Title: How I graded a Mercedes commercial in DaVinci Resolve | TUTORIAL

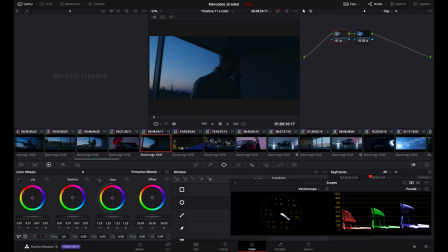[11:51]
When I graded this thing, it was, again, it took me a while. It took me a couple of days because it,
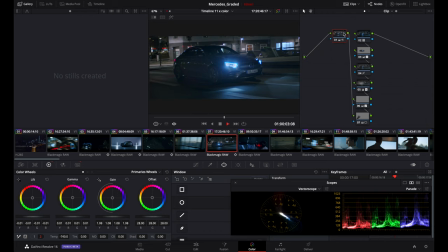[11:57]
you know, every time you have to go back and see that everything matched so if you want to watch it a little bit from from the beginning right
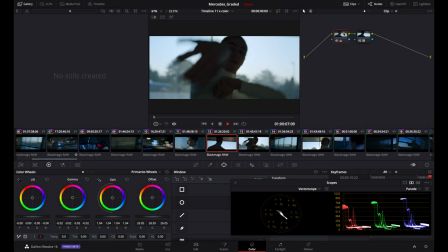[12:03]
here i mean you can see there's the blue right there there's the blue here everything sort
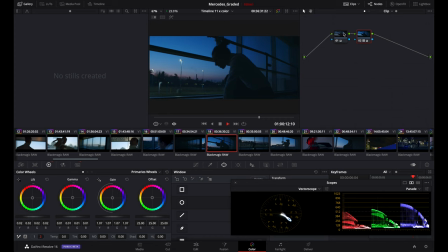[12:09]
of have to to match of course this is the the the job of a cinematography first and
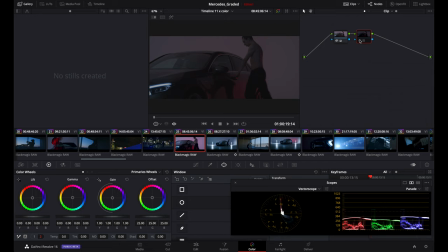[12:14]
and the colorist back at the studio is opening the car what did i do here just the our lot right here and the basic adjustment pretty simple iso
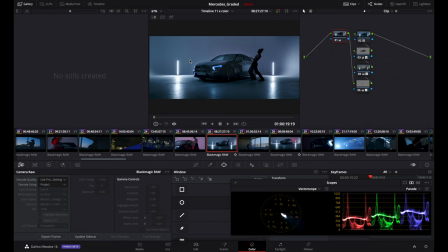[12:24]
1250 even here back to this shot which was the same one that i showed you guys before so this is the exact same color except that i move a little bit the mask but um overall it's pretty much the same and we're back again this time
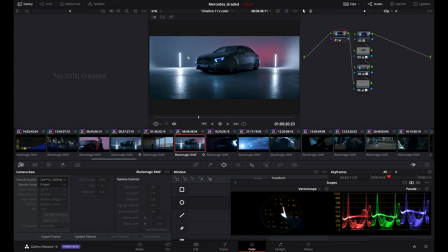[12:42]
with the red and the and the white light we're just experimenting some stuff here
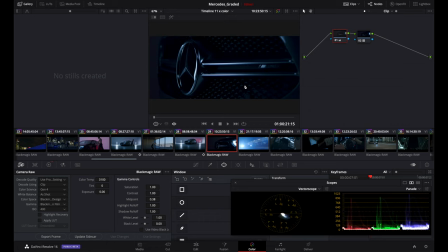[12:47]
same thing and now i'm going to show you because I showed you already before. Okay, here we start entering the close-up of the car. When I was shooting this stuff, I watched it on the screen and I was like, that's it. Nothing else I want to do in color grading.
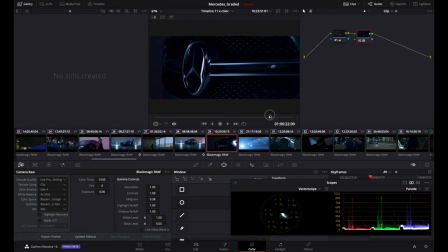[13:00]
I had my light on it and I was happy when I saw the result and when I went to post-production coloring, I was like, all right, it's done, nothing else to do here.
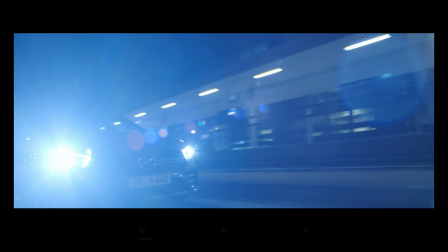[13:09]
Just some basic adjustment to make the image a little bit more punchy and contrasting. Okay, here we are in the street.
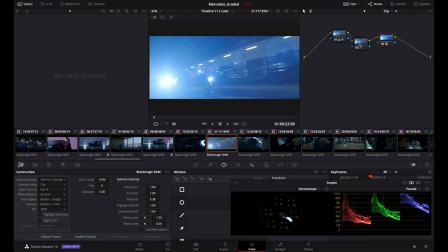[13:16]
Here we have three nodes. It was a crazy flare coming into the lens right here. So what I did is our battery, natural X709 LUT. So this node right here is still the same U versus SAT where I desaturated the yellow channel, red channel.
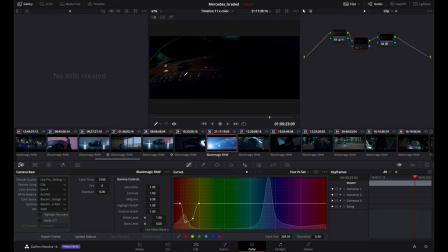[13:34]
And here you can see it on the side of the door actually. So if you see here, if I deactivate it, there you go. It's very red there and yellow is not really nice. So I put this one and fix it some noise reduction going on and some Basic adjustments. So I really like this shot because I love the lights in the back. They're very symmetrical. So really really nice
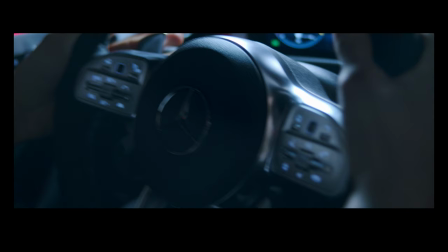[14:00]
We are inside a studio here We use an Asterix outside of the window with a sort of program that was basically having the lights passing by kind of like a light
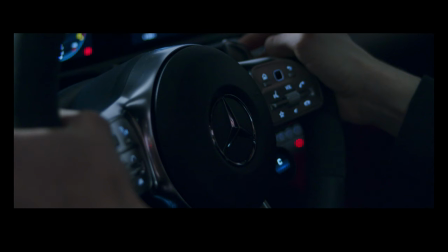[14:11]
streetlight here we go some details and what did I do here so
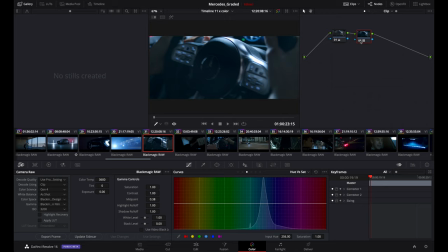[14:18]
nothing too crazy I guess LUT basic adjustment it was a little bit too yellow so we shot 3600 but then I think I went ahead and
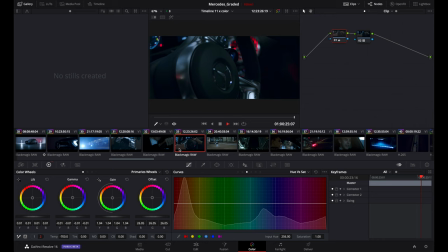[14:30]
dropped the temperature to 700 to keep that cool feeling boom this is really
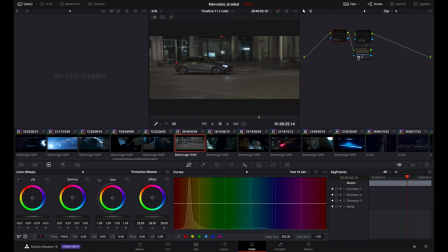[14:35]
nice actually here's the camera car basic adjustment and this horrible yellow light see it is crazy but it's a it's a very easy fix so the thing about davinci if you know where to put your hands you can fix stuff pretty easily so here
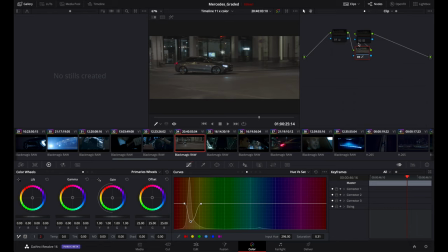[14:53]
boom the yellow disappeared So this was before,
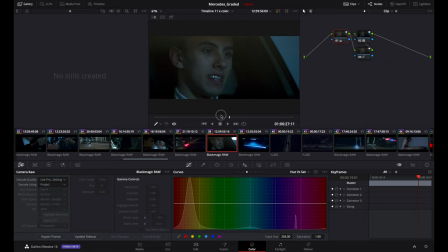[14:58]
after, before, after. Here is him inside the car in the studio talking to the virtual assistant of Mercedes. Here again, on the top right, we use the Asterra. Here we have some Relio lighting up his face.
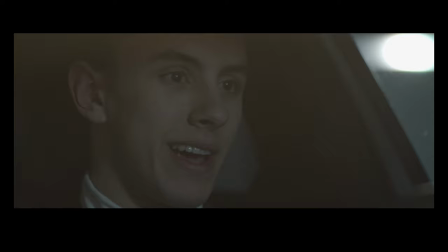[15:16]
So let's just deactivate all our node right here. So this was the shot. And we shot this one on the Leica R 90 millimeter. so before after this
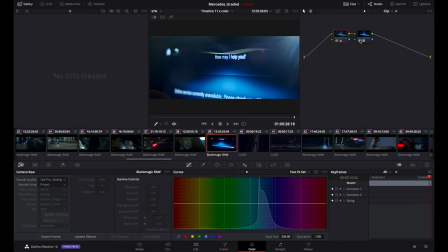[15:29]
is the close-up all Mercedes assistants the flare that you see right here on the top right that's really so a little really light which I love before after see keep the blue as a main theme of the
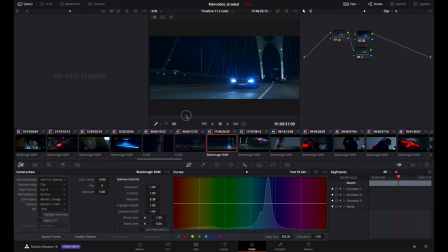[15:45]
entire video okay let's go ahead and we go to another Mavic shot this was another camera car so nothing too crazy. Again, got rid of some yellowish going on.
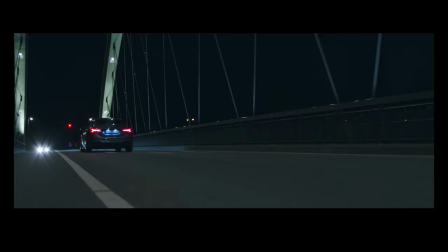[16:00]
Battery and my basic adjustment right here. Boom.
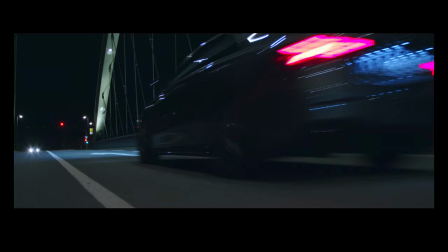[16:07]
Great edit here. So let's go frame by frame and check it out. Boom.
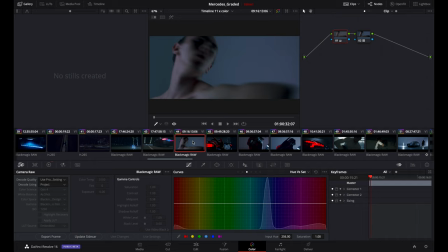[16:13]
Beautiful. And then we're back in the studio and here, of course, guys, the situation are kind of the same. So I'm kind of going a little bit faster because you already figured it out. But yeah, LUT, Rec. 709. And basic adjustment. This is one of the clips where we came out with the idea to drop the ISO.
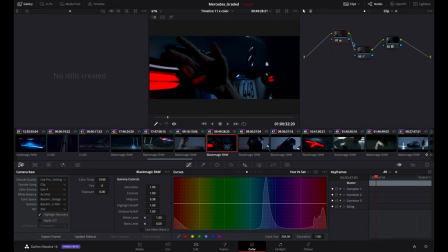[16:32]
In this case, it's 400, but I figure we shot at 160. And basically the reason why we shot it like this is because we were able to preserve some of those lights in the back. The pocket was capturing this as a as a pink but it's an easy fix you're going to the you versus you and you drop it you
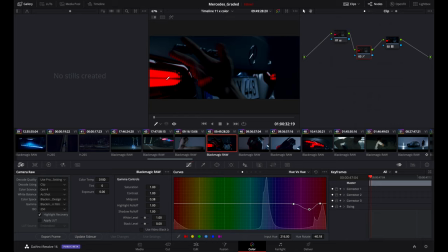[16:51]
pick up this color and then you drop it and it becomes red so this is was actually the right color of the lights of the car so if we pump up probably 400 it's a little bit better there we go nice and nice
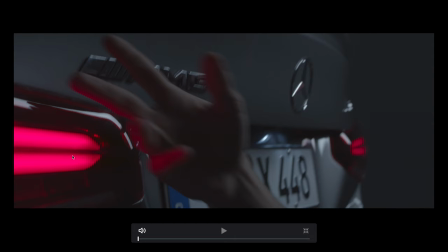[17:06]
and clean uh no noise at all at iso 400 so before see
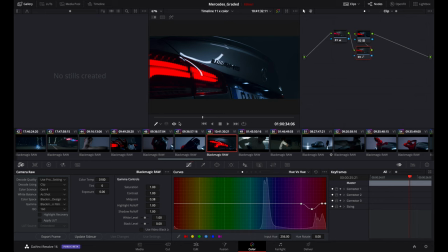[17:11]
even the log is just very like kind of pinkish and after here is another beautiful shot on the dolly moving out is the same thing we did before we had to transform the
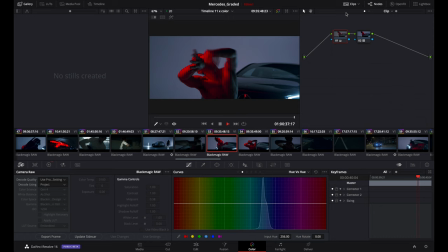[17:27]
tail lights from purple to red back in the studio
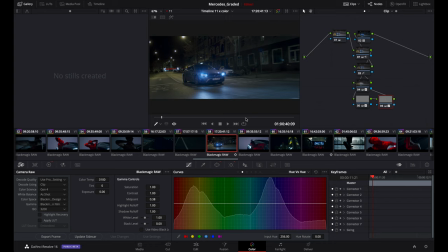[17:31]
it's dancing you already saw this this one this one too this is another insane shot back in the street here Again, guys, this is the same thing that I did before.
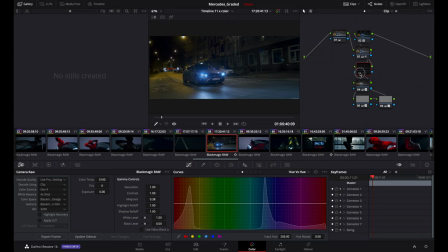[17:43]
I want to focus again on those horrible lights in the back, this is a super green yellow and we desaturated them and make it look nice.
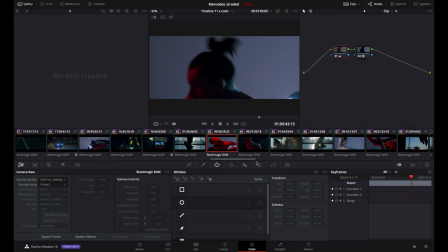[17:53]
This is one of my favorite shots, like that map turning. And him dancing, studio, as you can see my nose on the right, there are still two natural plus basic adjustments.
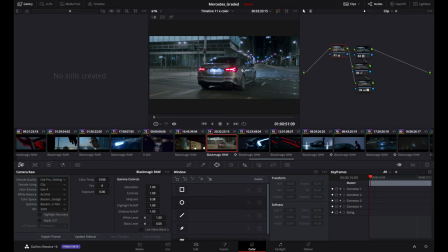[18:04]
So this is another shot of the back of the Mercedes. this. Again, before and after. There was some yellow is going on. So get rid of that too. And a mask right here to bring down everything around the car.
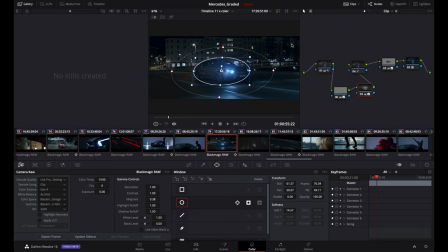[18:18]
So that was a really cool shot. Then of course, these are all like kind of stuff that's repeating, but same stuff right here.
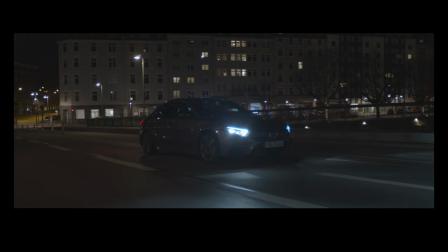[18:28]
The light, the mask.
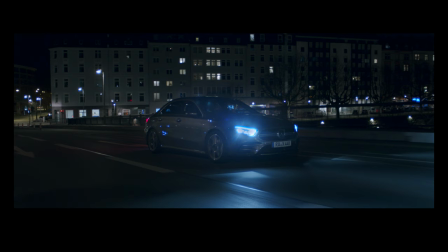[18:32]
And this was another kind of complicated shot to capture, to be honest before after i'm